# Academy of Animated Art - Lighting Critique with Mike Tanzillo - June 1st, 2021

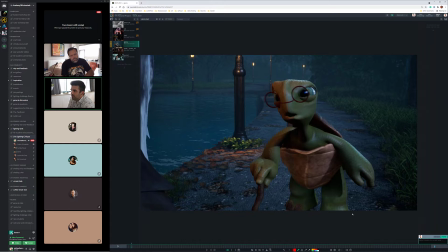24:40 I think that we've got this opportunity with these street lamps to really push the fact that they're in a pocket of light, which is this street lamp. and really create some pockets going back into the depths.
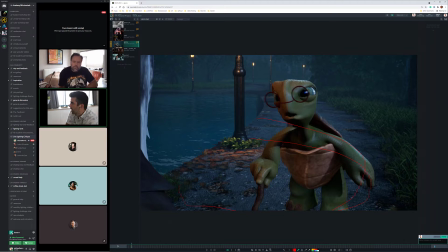24:56 And I really want to create that and give them almost like a stage to perform on under a spotlight here,
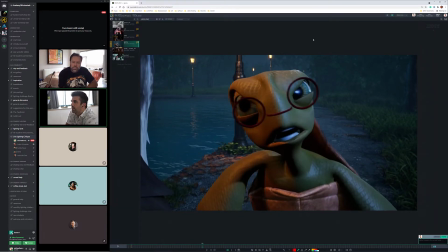25:04 and then that will allow this light to get a little bit stronger on
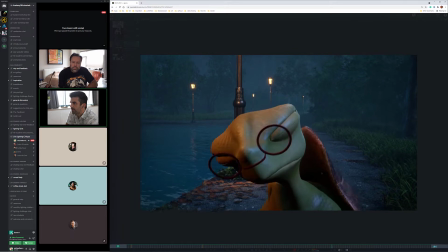25:12 both of the characters and create a little bit of a stronger key light situation. I think the colors are good.
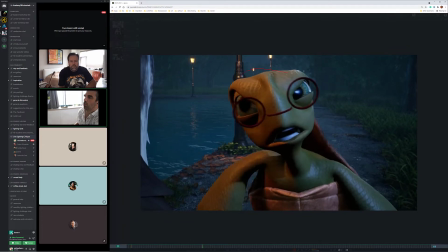25:18 I think the colors are pretty spot on, but I just think that we can go darker in the nighttime overall.
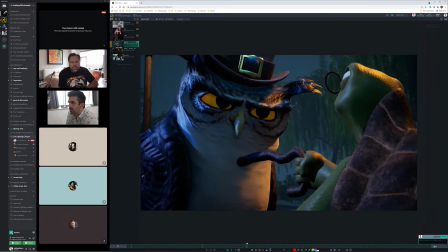25:25 I think we can go brighter with the street lamps, and then I think there are some individual elements.
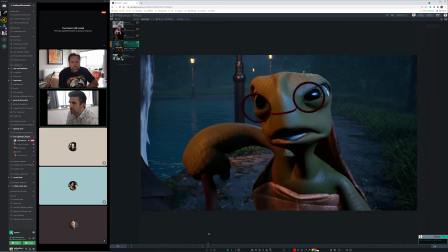25:33 Like I think the turtle's eyeglasses can go brighter.
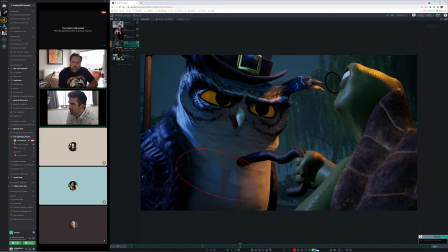25:39 We want to watch out for like this very sharp shape of the shadow from the moonlight would be a little bit softer than this,
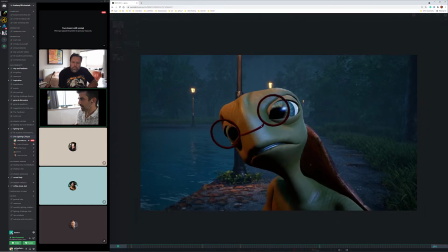25:46 because again the moon is not actually emitting light. It's reflected off of the sun, so it's a big bounce card.
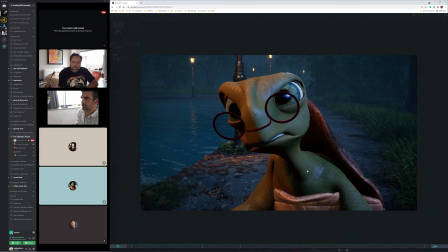25:55 Eyes are looking great overall. Like the shader that you've got in the eye looks really good.
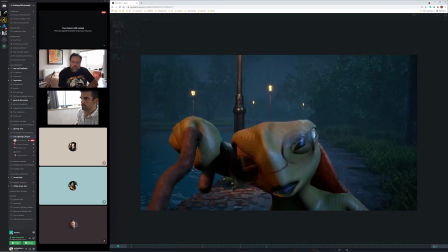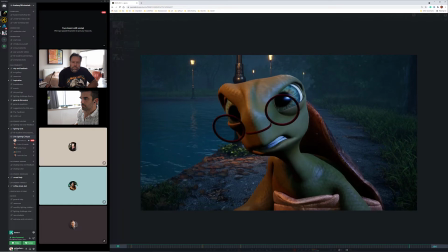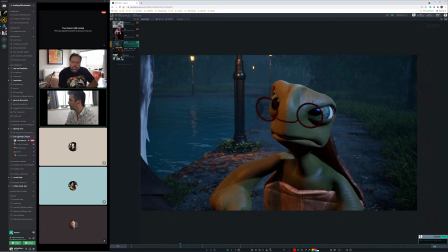26:11 And then this would be tough in Unreal, but I want to add depth of field because they're small characters, both to the character and then to because like I just don't want to see that in the foreground.
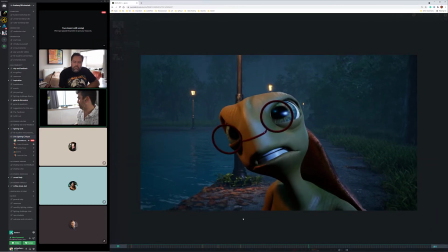26:24 I just want that to be blurred out a little bit. So if you can do that, if not, I'm not sure if Unreal can do that or not.
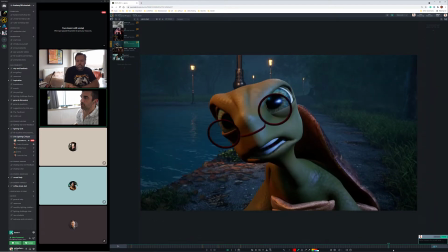26:34 What do you guys think? Fog looks good. I like that it's kind of layered as we're going back into space there. It makes the dark points of the characters really stand forward.
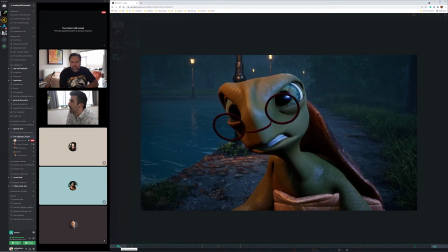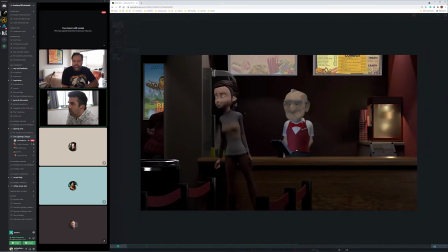26:51 Yeah. Andre. So, first time with this. Okay. Yeah, I'm having a little bit of trouble with the eyes, the guy's eyes. Mm-hmm. That is like, but working on that. Yeah. I think.
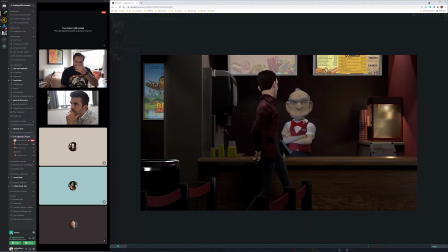Man, it's been so long since I've been in a movie theater. I'm trying to remember what the lighting looks like at the concession stand in a movie theater.
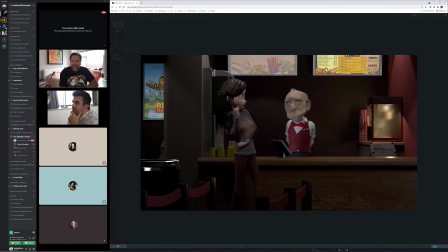27:25 I just forget. I don't know. And I try to find references to do that, and because I wanted it to be like a small movie theater, like a dingy kind of like where you'd be able to do that, Yeah.
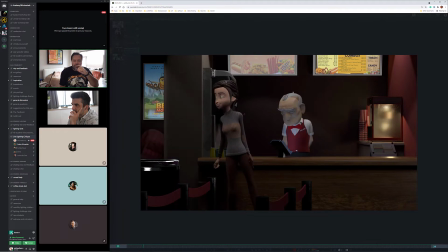27:43 And couldn't find everything that I could find is like AMC whatever, and it's like ultra lit, and there's like absolutely no shadows anywhere, and blah blah blah, and I'm like, that's not what I want.
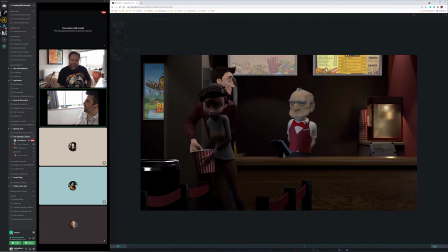27:56 So what I'm thinking is that because there are two main performance spots. There's this area in here with where generally the woman and the older gentleman they're doing their thing,
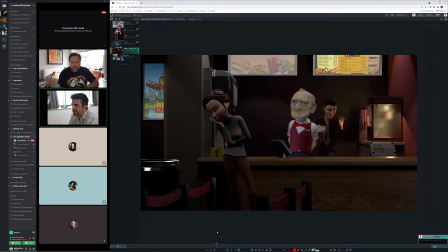28:12 and then there's the area back behind where he kind of steals the stuff. So I think what I would do would be, because like the idea is that everything in the foreground should be seen and it's like clear, right? Like, so I would put like
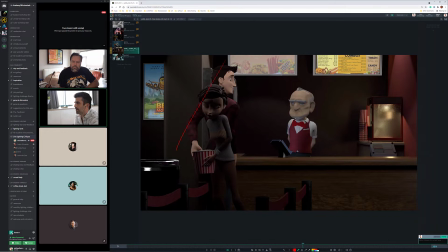28:30 some sort of overhead light in this region here to kind of highlight what's going on, because generally in concession stands there'd be like stuff on the counter that they'd want to like showcase, like Milk Duds and Skittles or whatever the thing is. I love the idea that this is emitting light back here.